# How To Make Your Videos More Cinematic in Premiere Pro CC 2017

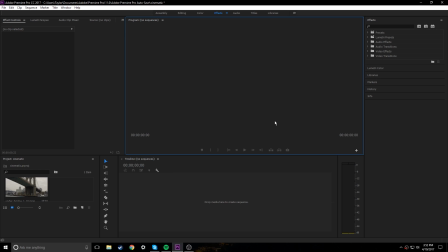0:00 Hey guys, how's it going? My name is Taylor, and today we're going to be creating this cinematic look right here.
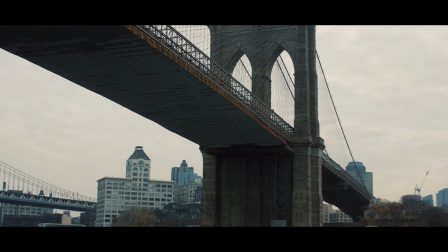0:05 And I think this looks really cool. You can do this for a bunch of different things.
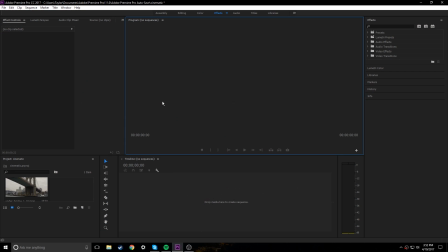0:09 If you're doing vlogs and stuff, you can add some B-roll and some interesting footage to kind of highlight your experiences and what you're doing throughout the day and where you're at.
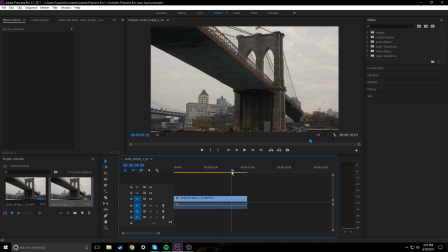0:17 So I have this clip right here. One of the main things that I would recommend if you're going to do this cinematic look is shooting in 24 frames per second. Just because of old TV standards and stuff, everything that is, you know, in film nowadays is shot in 24 frames per second,
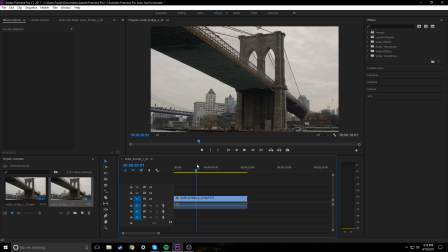0:34 or at least converted down to 24 frames per second so that it can be put on the big screen.
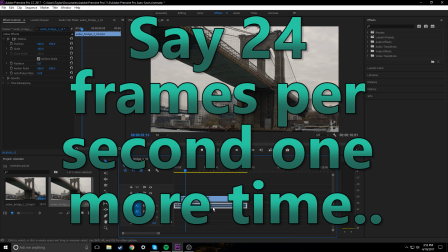0:39 So this is shot in 24 frames per second. That's what we're going to be working with today. It's just what looks the most cinematic to us.
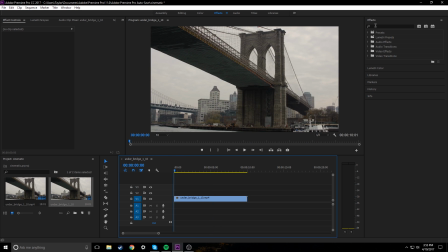0:47 And without wasting too much time, I'm just going to jump right in.
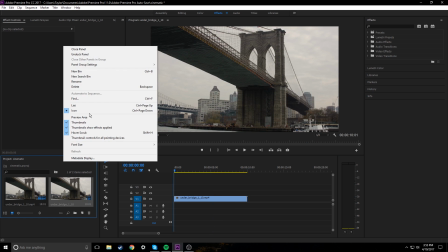0:51 I'm going to click over here in our project and new item.
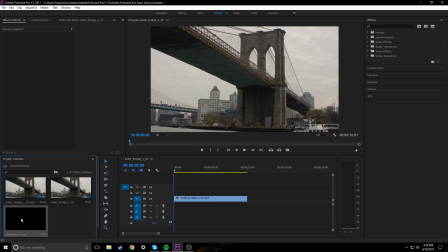0:56 We're going to add an adjustment layer, drag that adjustment layer on top, and we're going to add a lumetri color effect to this. So just go into your effects and type lumetri color and drag that onto our adjustment layer.
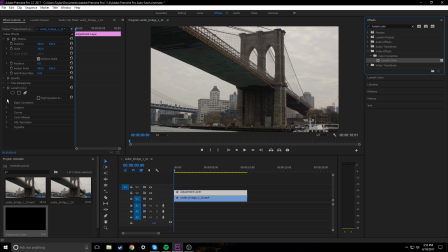1:10 You can do that right onto the footage if you would like, but I don't think it looks as clean on the timeline. If you want to, you can go through and edit your original clip a little bit better later down the line. So we're gonna go into lumetri color and into the creative tab right here.
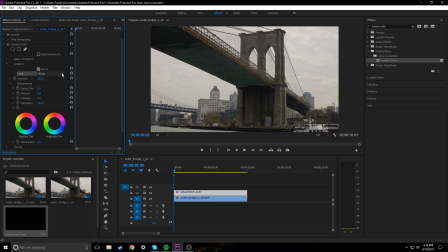1:30 Just click on the arrow. And we're gonna go into our look, and we're going to apply a LUT. If you don't have any LUTs downloaded on your computer or you don't have any saved, go ahead and check the description. I'll have a ton of different videos where you can download LUT packs. I'm just using a LUT that I found online.
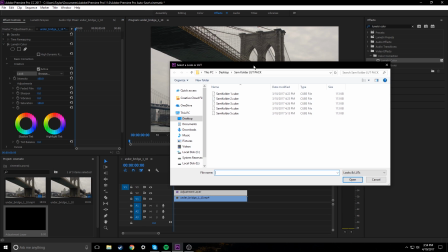1:48 So I'm gonna click browse, and I have this one saved right here. I think the Sam Colder one looks pretty good. You kind of get that teal and orange look that you see in a lot of movies.
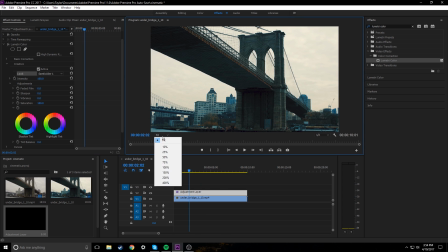1:59 Gives it really dramatic feel. If you look really closely though, in here under the bridge and stuff,
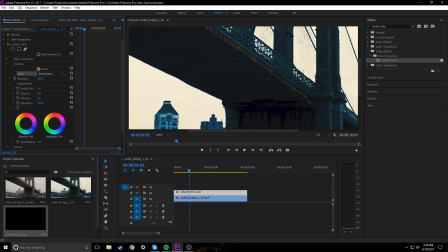2:06 we're starting to lose quality, especially if you have like a really high intensity, you start to lose a lot of quality. So I'm just going to kick back this intensity to about 50, and let's see how that looks.
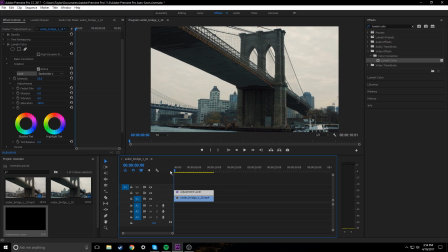2:19 I think that looks really good. I think I'm just going to leave that there.
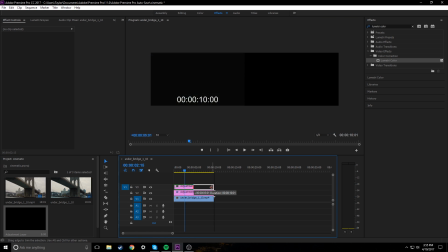2:24 And next we're going to drag another adjustment layer onto the timeline. And this adjustment layer, we're actually gonna add a crop effect to.
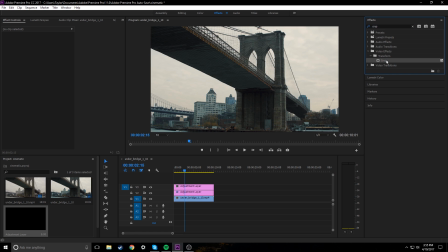2:33 So just type in crop, drag that onto the adjustment layer. And the reason we're adding a crop is because if you watch movies and stuff, everything is 21:9 aspect ratio. Whereas if you're shooting with your phone or you're shooting with your DSLR or mirrorless camera, it's probably gonna be shot in 16:9.
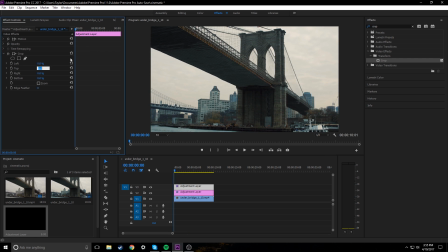2:52 So we're just gonna add some black bars ourselves. And on the top, anywhere from 10 to 12 is what I find looks really good.
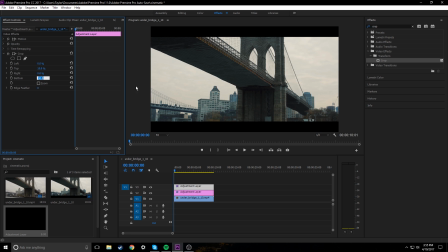2:59 So on the top 10%, bottom 10%, I think that looks really good, especially for this clip. It's not too exaggerated, whereas if we did like 12, it would be a little more pronounced. So I'm just going to leave it at 10.
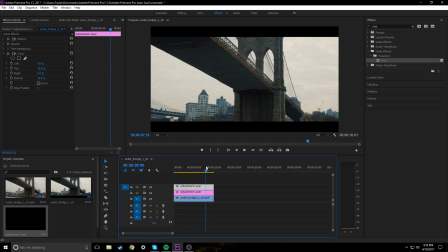3:16 And I think that looks really good. You can leave it like this if you'd like. I'm going to add a little bit of movement and stuff to the original clip. So to do that, we're just going to click the original clip, go to motion, and we're going to mess with this position right here. So go to the very beginning, add a keyframe,
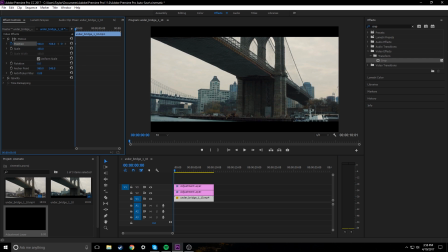3:36 and I'm actually going to raise this up a little bit just to where the crop starts. And then I'm going to go to the end, and I'm going to lower it down just to where the crop starts.
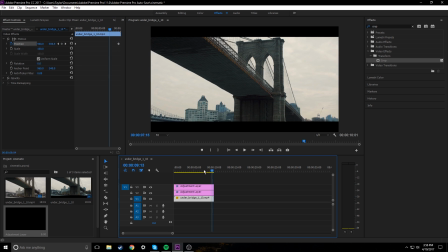3:51 And this kind of gives it a little bit of movement.
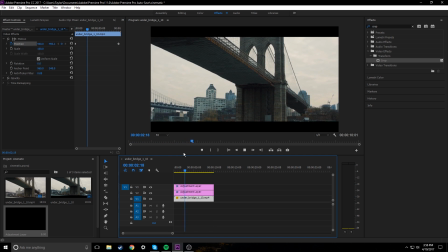3:53 Other than the sideways movement, it also adds a little bit of linear movement as well, almost like it's shot on a drone or a helicopter or something like that.
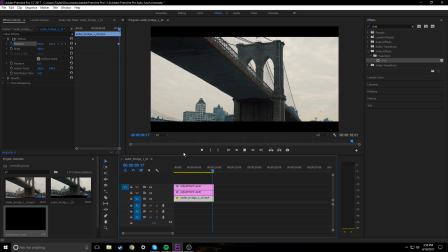4:02 It's just a little bit of extra, you know, creativity to the shot. It adds a little more.